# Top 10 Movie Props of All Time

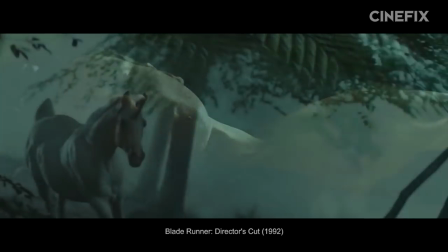Ridley Scott's director's cut contains a Deckard dream sequence that producers had previously cut for being quote, too artsy.
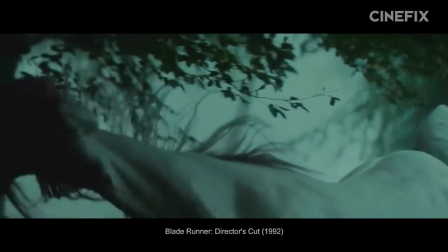Without that, the origami is just a symbol. But after having seen it when Gaff leaves Deckard this particular prop,
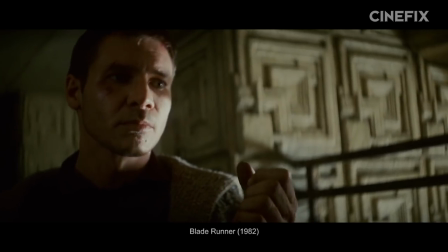it has a very clear message that Gaff knows exactly what's going on inside by Deckard's head, which can only mean one thing.
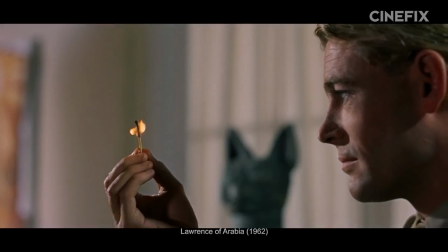At number four, we're looking at the prop as a symbol, a little object speaking to something bigger than itself.
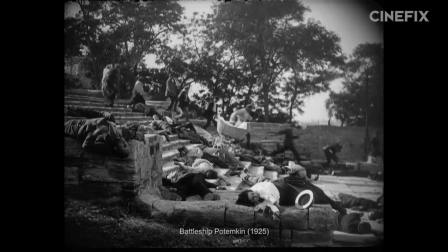Think Forrest Gump's box of chocolates, or Battleship Potemkin's baby carriage, or Late Spring's vase.
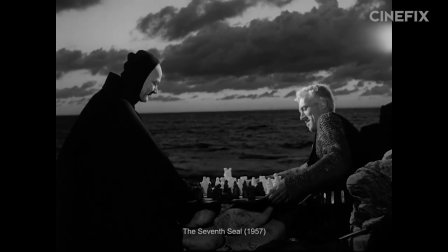Think Raging Bull's title belt, the Seventh Seal's chessboard, or Miller's Crossing's hat.
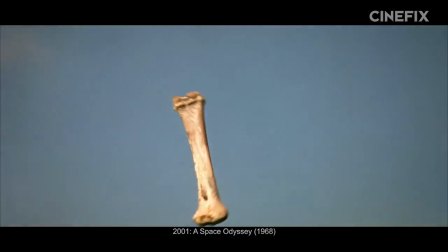Think A Christmas Story's leg lamp, think 2001's bone, and for our number four pick, think American Beauty's plastic bag.
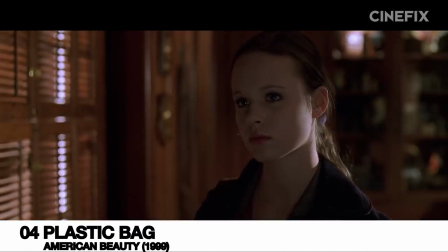You wanna see the most beautiful thing I've ever filmed?
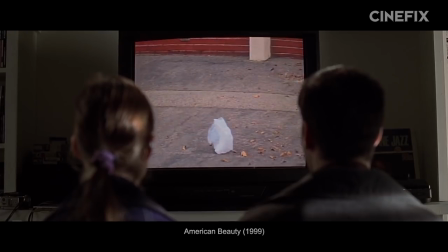It's one of those days where it's a minute away from snowing, and
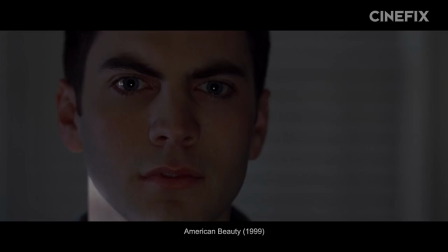there's this electricity in the air.
Now, it's easy to look at this plastic bag and assign it all kinds of hyperliteral significance.
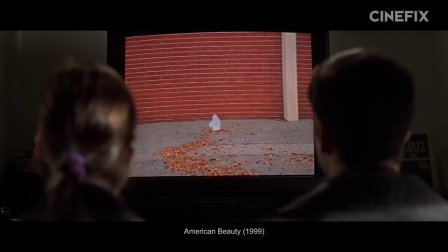The bag stands for trash, for that which is discarded, for some kind of spirit of the universe.
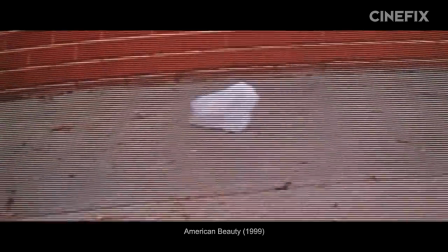But our take is much simpler.
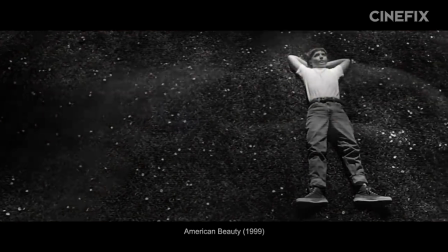The bag really is just one example of the kind of beauty that Lester is talking about when he talks about his heart filling up like a balloon that is about to burst.
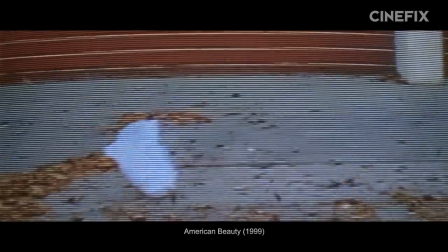It's simple and uncomplicated, and yet when we look at it, we kind of feel the exact same way.
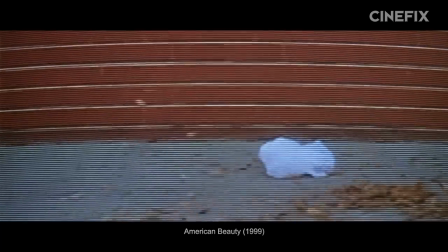Watching it, we really do get drawn into the sense of wonder that is so key to the emotional arc of the film.
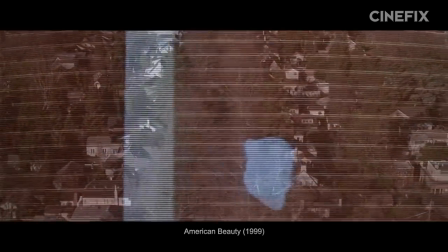It's just a simple plastic bag acting as a physical reminder of our sense of childlike awe at the beauty in the world.
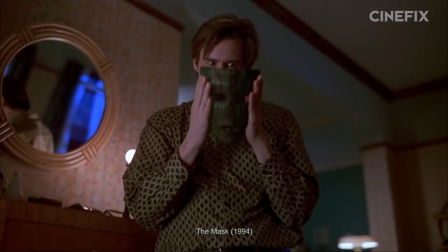Now, sometimes a prop can basically be a character itself.
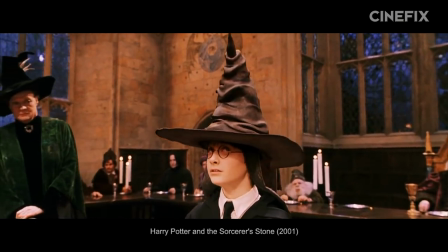We see this with the One Ring, Lars' Real Girl, Harry Potter's Sorting Hat, 2001's Hal, and kind of its monolith.
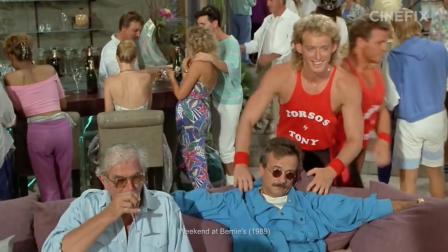And maybe even Weekend at Bernie's Bernie, which is an actor, as a prop, as a character.
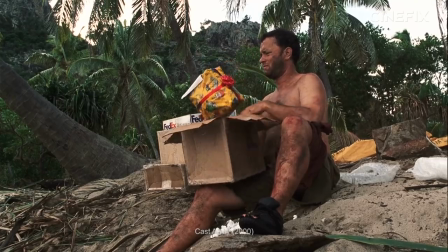However, for our number three pick, we think it's pretty obvious that we gotta go with Castaway's Wilson.
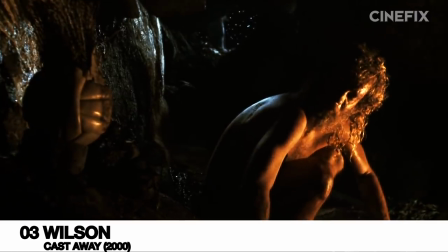And what is your point? That
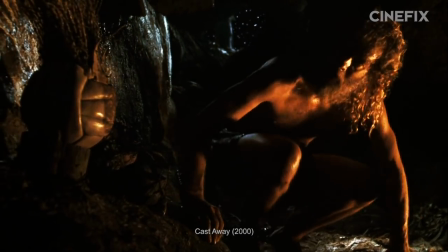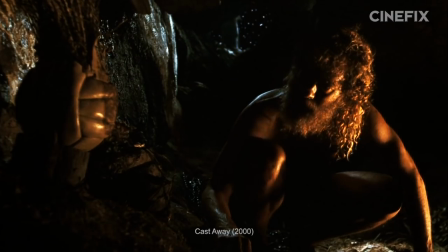thought ever crossed your brain?
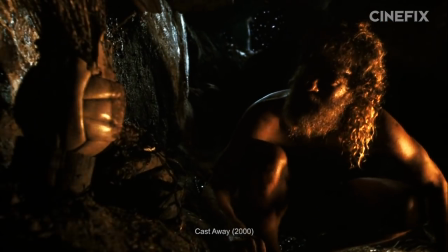Well, regardless, I would rather take my chance out there on the ocean than to stay here and die on this shithole island,
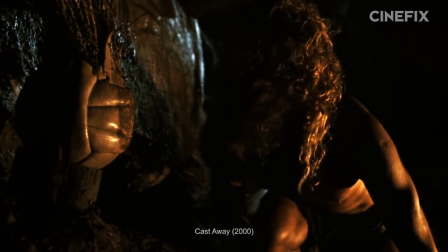spending the rest of my life talking to a goddamn volleyball!
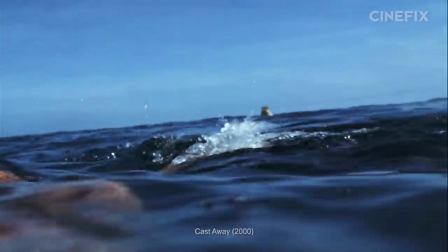If you've never cried over a prop, then you have never seen Cast Away. He's won awards, given interviews, and even has his own IMDB page.
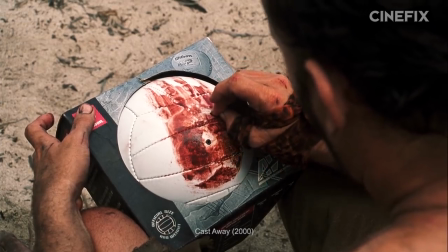And what probably started as a simple practical solution to keep Tom Hanks talking while he's alone on screen turns into so much more.
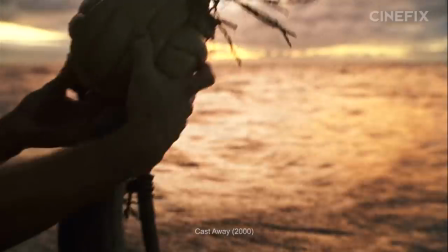As we watch him cope with this loneliness by turning the simple painted volleyball into a friend, projecting his emotions and fears onto it, we as viewers start to do it with him too.
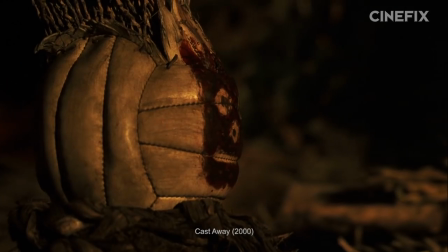Our empathy for Hanks drives our connection with Wilson, who sits there quietly collecting all our vicarious identification and
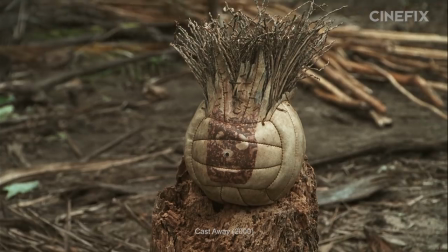reaping the rewards by becoming one of the most lovable hunks of leather there ever was.
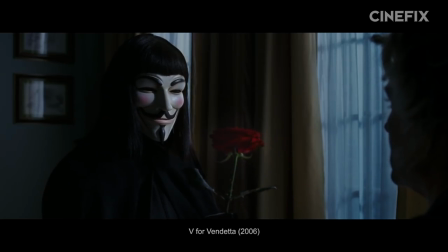Closing in at number two, we're looking at the props that aren't characters themselves, but that stand for them all the same.
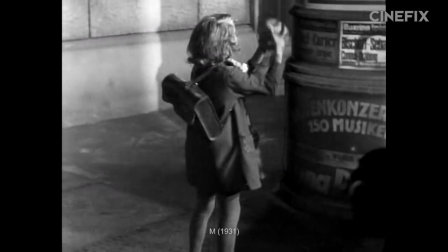A memento, a proxy, an icon, a prop that's association with the character allows us to think and talk and feel about them even when they're not on screen.
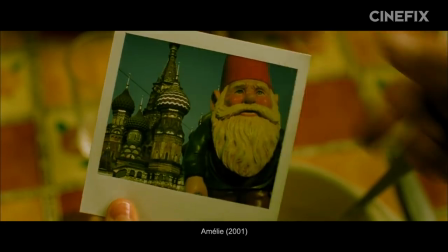It can be a potted plant, or a painting, or a child's ball, or a garden gnome. A pocket full of flower petals, a gold watch, a bell, or even a water tank.
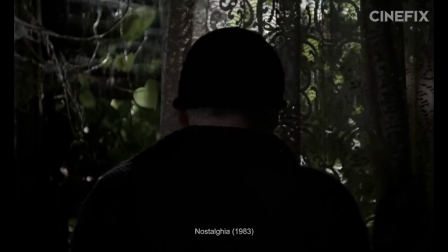However, for our number two, we're going with a simple candle from Nostalgia.
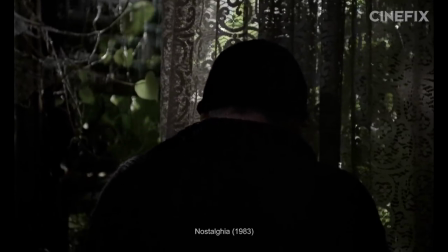Speaker 1st of 11, Speaker 1st of 11, Speaker 1st of 11, Speaker 3rd of
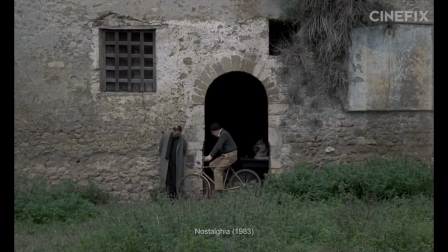11, In Nostalgia, Andre befriends a bizarre madman who has spent much of his life endeavoring to cross the mineral pools water with a lit candle,
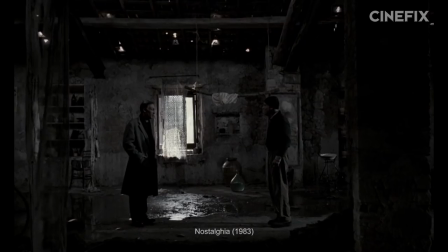believing that in doing so he might save the world. But he leaves the village for Rome, insisting that Andre take up his candle lit mantle and then immolates himself to Beethoven's Ninth.
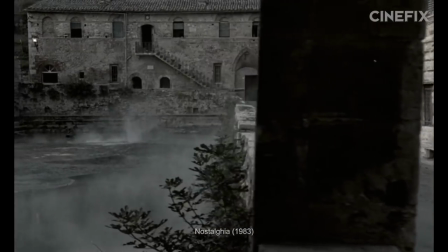And so in an utterly moving nine minute long take, Andre returns to the mineral pool to honor his friend.
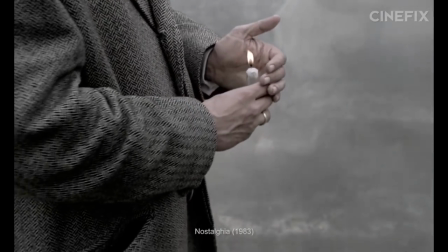And finding it empty, he takes the candle and tries to walk its full length without it going out.
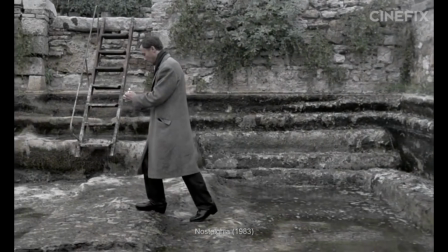And it is riveting and it is heartbreaking.
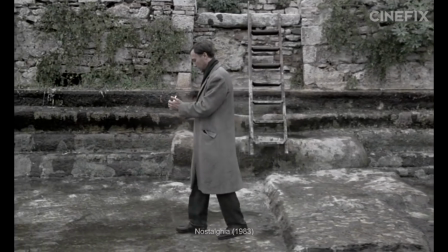It is as beautiful a filmic memorial as has ever been shot. each flicker of the candle quivering with the fragility of human life.
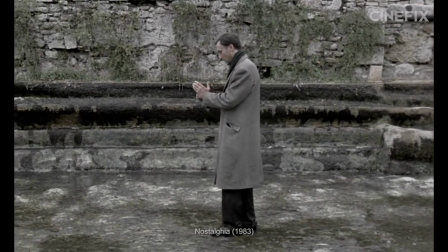Burning like madness, facilitating a touching moment of remembrance, a true testament to the power of a prop.
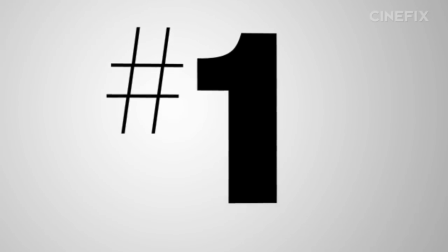And finally, finishing off at number one, we're looking at the character defining prop.
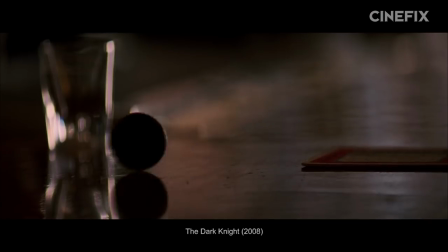A personality incarnate, a prop that tells us everything we need to know about its owner.
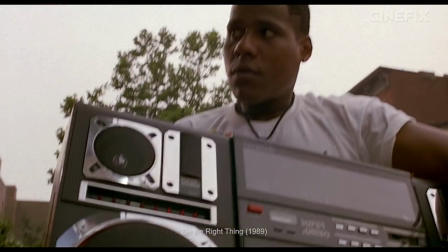This is Holly Golightly's cigarette holder, Juno's hamburger phone, Radio Raheem's radio, Groucho Marx's wire rims, Elle's pink fuzzy pen.
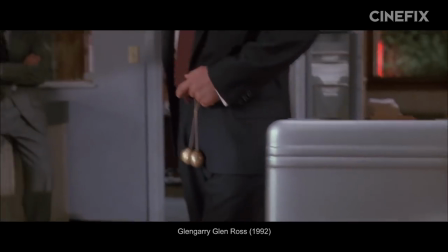It's a business card from American Psycho, brass balls from Glingarry Glen Ross, and a wallet that says bad mother .
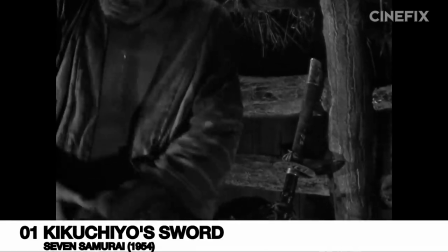But for our number one pick, it's Kikuchio's comically large sword from Seven Samurai.
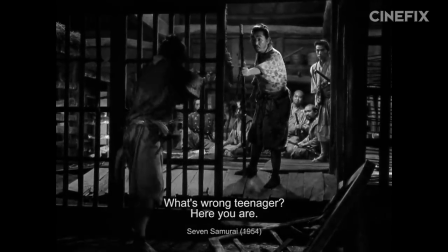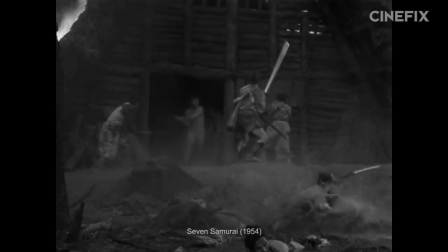Okay, sure, we could have filed this under our weapon slot in place of the lightsaber. But that's not really why it's wonderful, is it?
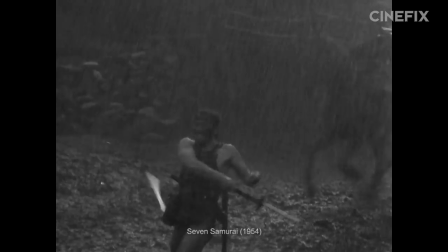This one prop has so much meaning attached to it that shifts and changes throughout the film, we could probably squeeze it into nearly every category on this list.
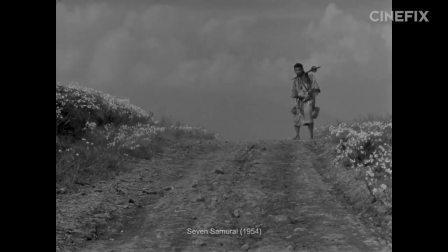In the beginning, it is a hilariously oversized accessory for a man of undersized prestige, a hummer of a weapon.
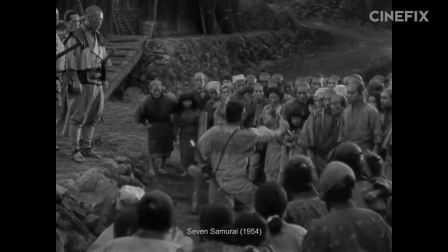The reason we're all laughing at Kikuchio.
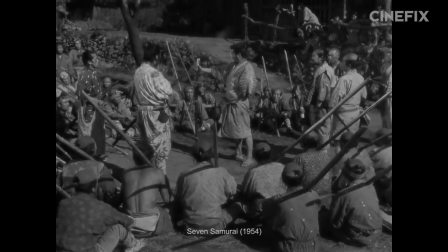Then later, it is a means of actor business, a giant walking stick he leans on and poses with, an example of his lack of martial discipline.
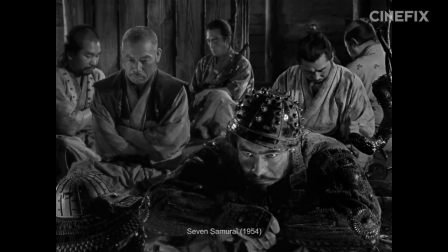But then it takes on tragic shape as its origin comes to light.
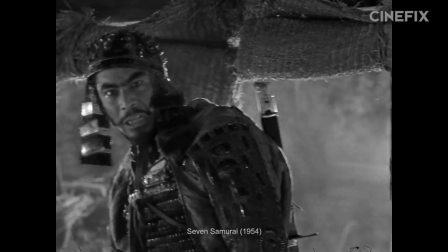It is the stolen weapon of a fallen warrior taken by a farmer's son who now poses as the samurai his family killed.
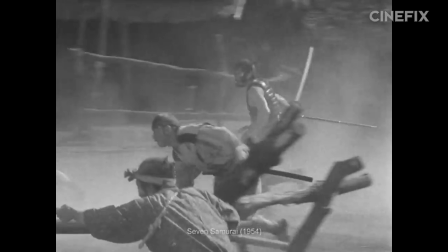And then it is a weapon, the manifestation of Kikuchio's dedication to that which is truly noble about the samurai.
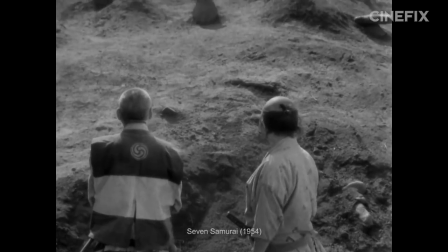And finally, it is a memento, a memorial for a fallen hero, a single item that has taken on so much meaning throughout the film,
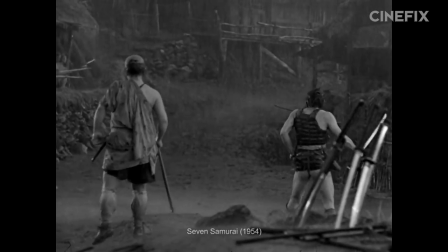tracking the complexity of its most interesting character while revealing and expounding upon it,
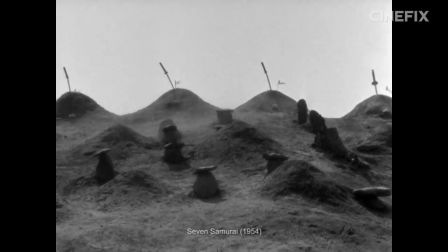which is why we think it's the best prop of all time.
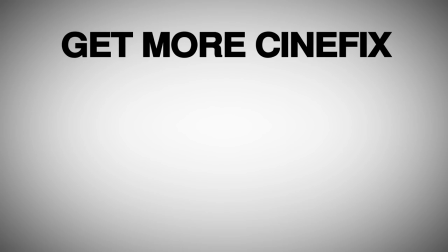So what do you think? Disagree with any of our picks? Do we leave out any of your favorite props? Let us know in the comments below and be sure to subscribe for more Cinefix movie lists.